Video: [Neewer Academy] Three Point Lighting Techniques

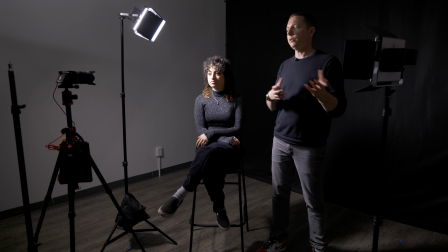I want to bring a little bit of life into those shadows. I don't want to bring too much light in, because if I do that, I'm going to get rid of the modeling that we've done with our light already.
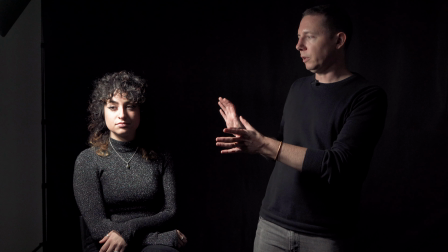So my goal with the fill light is just to pop a little bit of light into these shadows, just to show, you know, that there's information there.
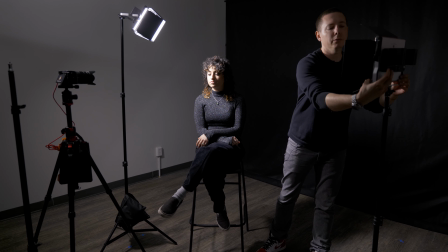I don't like it lost. So let's fire this guy on and see what we get. Okay, so boom.
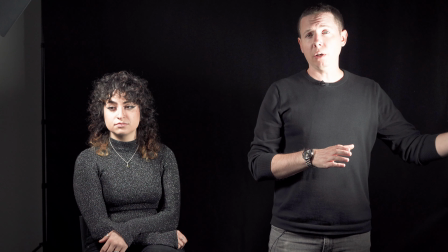So right now I'm at 50% on this, and you can see it's way too bright.
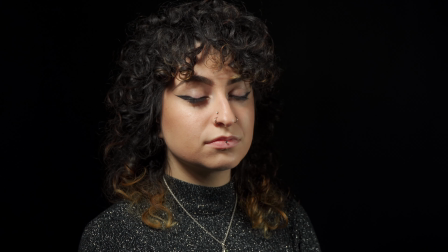We've lost the nice information that we had worked, you know, so hard for on our key light. This kind of flat, washed out light.
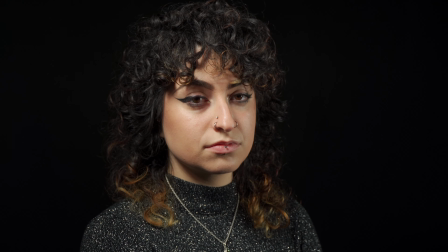So what I'm going to do is dial this down. Way down.
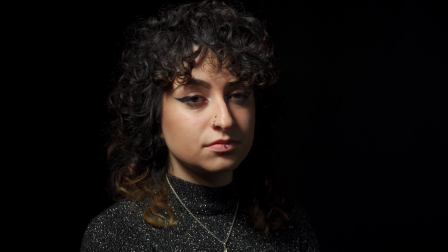Okay, now all the way down here, I'm at 1%. And I think that that's not enough. If I go all the way off, so there we are at 0. So I'm gonna walk this up a little bit. Right there's 9%, and I think that looks really nice.
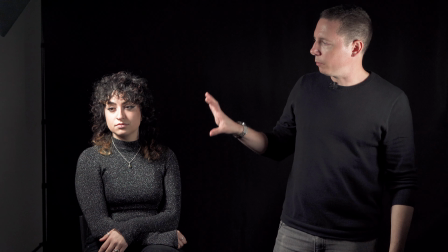So at 9%, we're getting a little bit of information in these shadows, but we're not losing that nice effect from our key light.
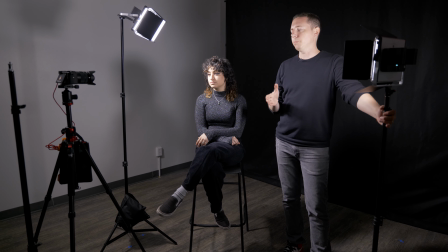So I like this a lot. Positioning this, we're really just gonna put this sort of on the opposite side as our key light.
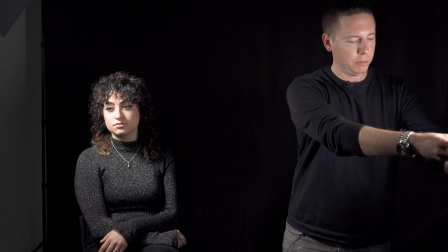So really, we're just about in the same spot. Make sure we're angled.
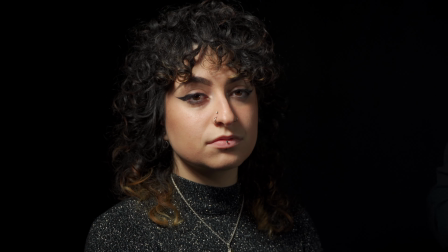I think that looks really nice. The barn doors, if we notice any spill coming off onto our background or anywhere else, we can move those. This is dialed down so far that we're not going to be seeing any of that change.
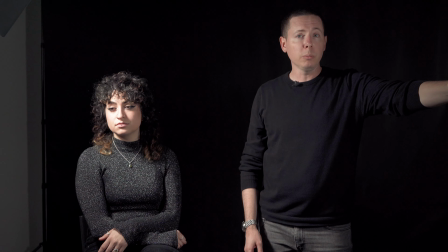So there you go. So there's our fill light. So now we're going to move on to our third light, which is going to be our backlight.
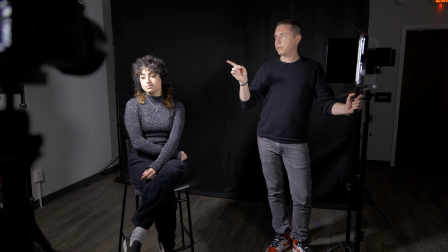All right, so we've got our key light set up, we've got our fill light set up, and now the third light in our 3-point lighting setup is our backlight.
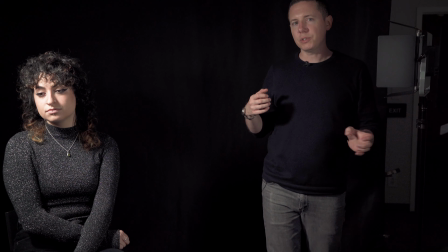Now the backlight is going to separate our subject from the background a little bit.
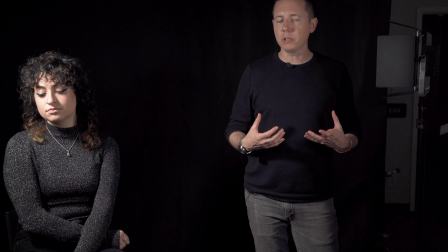It's going to add a little bit of character, a little punch to the image. I really like having a backlight.
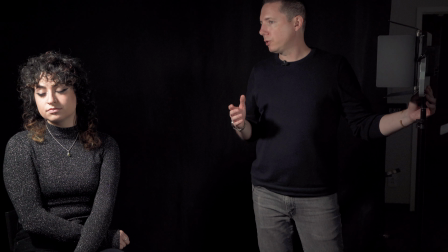I think they're really important. So the decision to make is, where do we want to place it?
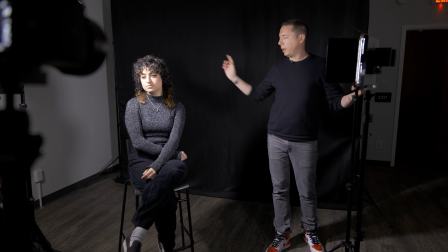We can choose behind either one of the shoulders. My favorite is coming from the opposite side of the face from the key light.
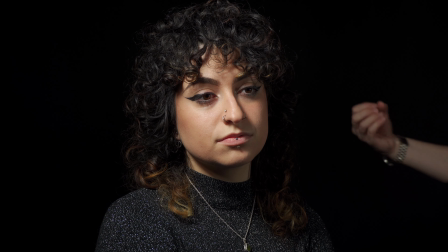And it's because this is the area that has all the shadows. And so hitting it with like a nice highlight really makes it pop.
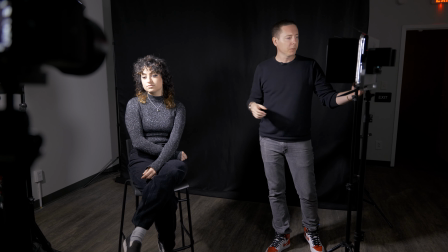It kind of gets lost if it's behind the same shoulder as the key. So let's fire this guy on and we'll take a look at what happens in the frame.
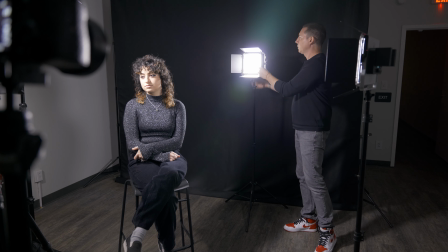So the problem with the backlight is it can get inside of your frame.
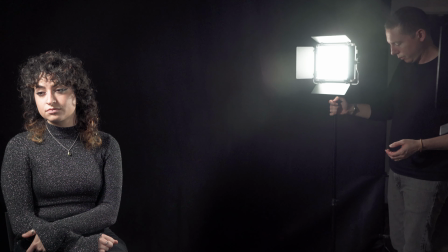The other thing that can happen is as we bring it out, if we're not careful, it can flare really bad in our frame.
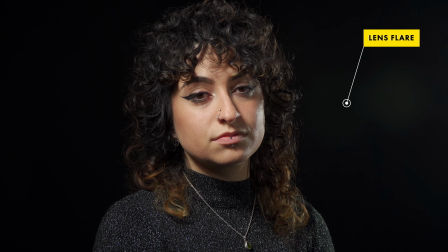We'll get rid of that in a second. The first thing I'm going to do is actually dial this guy down.
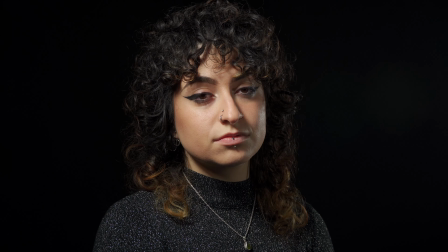It's at 50% power. Well, let's take it all the way down and let's just see what happens. So there we are at 1%, and really not doing very much at 1%. 10%, we're getting a little bit of information there. I think that needs to be right about there.
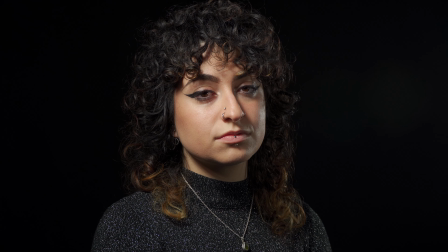That's 20%. Let's take it off and put it back on.
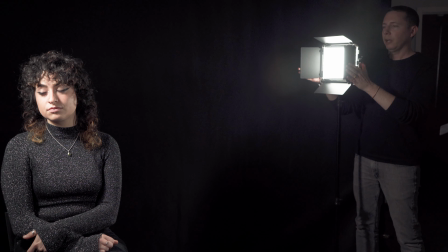There, you can see it really adds a little bit of character, creates some nice separation, gives it a little punch. The problem that we're finding now though is that we are still probably getting some flare in our lens.
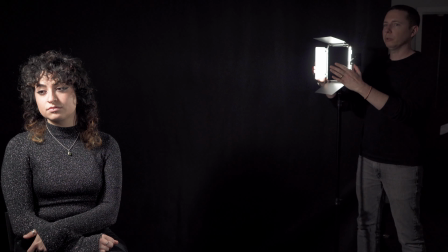What I'm going to do is just rotate it, and I'm going to bring my barn door in, and I'm going to be right there.
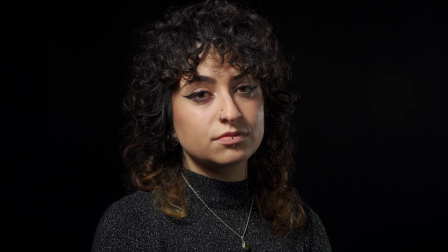And really, I like this a lot. I think we've got a really good looking key, we've got a really good looking fill, and that backlight is just hitting enough to give a little bit of snap to the photo.
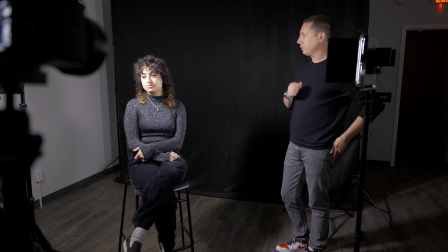So there you go, that looks like a really decent 3-point lighting setup. So that's it, really simple. 3-point lighting, key light, fill light, backlight, and we're done. Like I said, this is a foundational technique.